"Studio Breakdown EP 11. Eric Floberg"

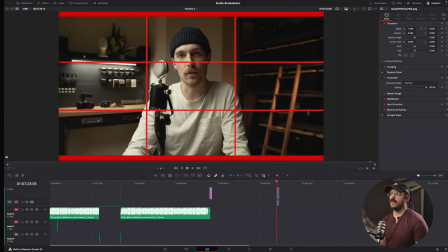(4:04)
And then I think there's also maybe a LUT going on,
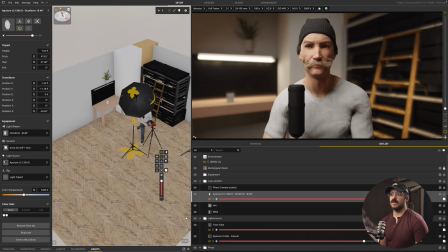(4:09)
but if not, let me make this ladder a little darker orange.
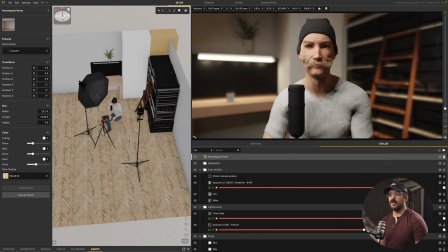(4:17)
Okay. I have a small light with a little gobo or projector or Fresnel or anything,
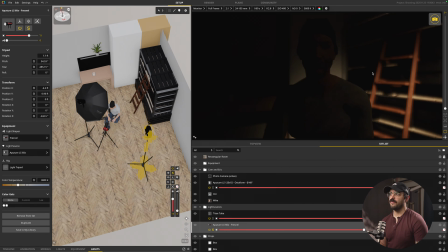(4:23)
just to direct the light in a small little area here, kind of like what's going on here, a little spotlight.
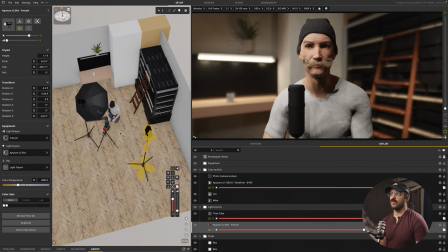(4:31)
And let's turn that back on. You can probably use it with barn doors. I'm really sorry about the mustache. That was the only mustache option. So that's what we're working with.
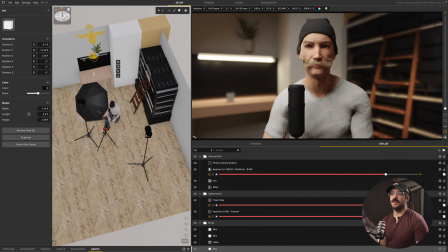(4:43)
We have our tube light over here, not quite white light.
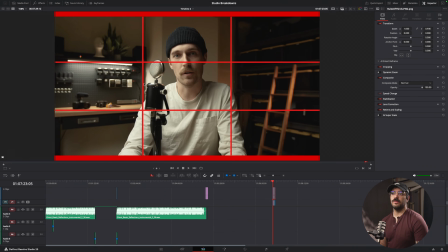(4:47)
I put it at 4K just to be a little warmer, so it's not super white. This kind of matches him, and I don't think that's exactly 5600K. And also we're shooting not at 16:9, we're probably shooting at 2:1.
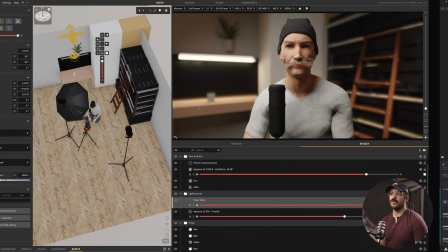(5:02)
And then I put the my little grid on here so I can kind of help me figure out here.
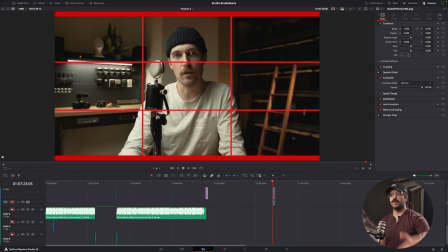(5:08)
His gaze is a little bit lower at the camera, and so that's where we have it here too.
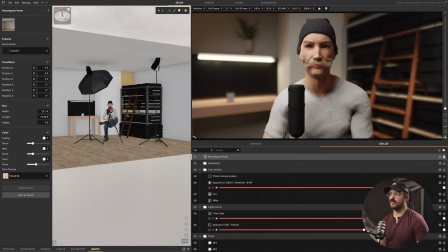(5:14)
It's a little bit lower, right around chin level's pretty good. I feel like he's a little too close, actually.
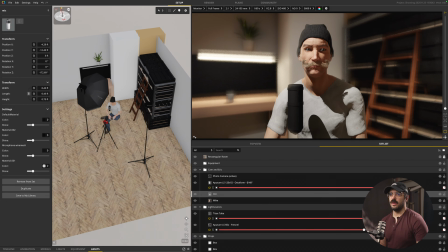(5:20)
I'm gonna pull him back a little bit more. Yeah, okay. And I just put a little microphone there for whatever.
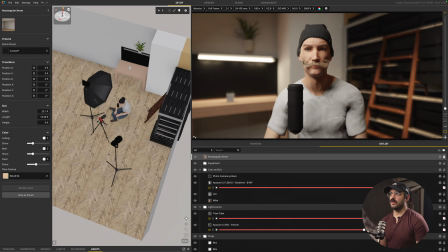(5:28)
But yeah, super minimal setup, but it looks so good.
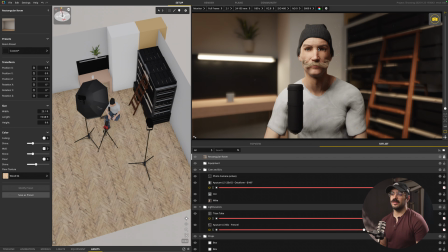(5:31)
We have our tube light over here, and it's the same side as his key light, so it kind of looks like it's motivating the key light in a way. And then we have just this little spotlight to add a little bit of texture.
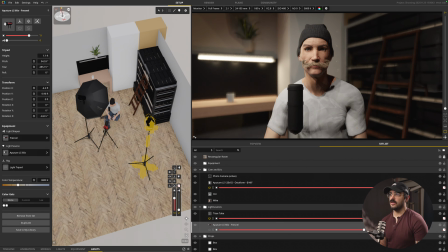(5:42)
With that off, it's kind of just a dark side, which actually isn't bad. This definitely helps pop. I'm doing the same thing on my, I have like a little light just to pop, just so it's not pitch black.
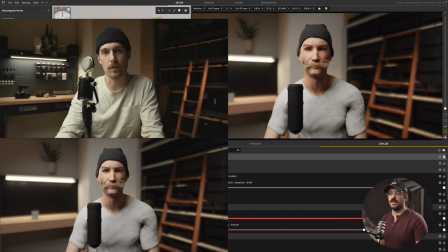(5:55)
But yeah, this was the setup. Hope you guys liked it. Let me know if you have any questions, and I'll see you next week.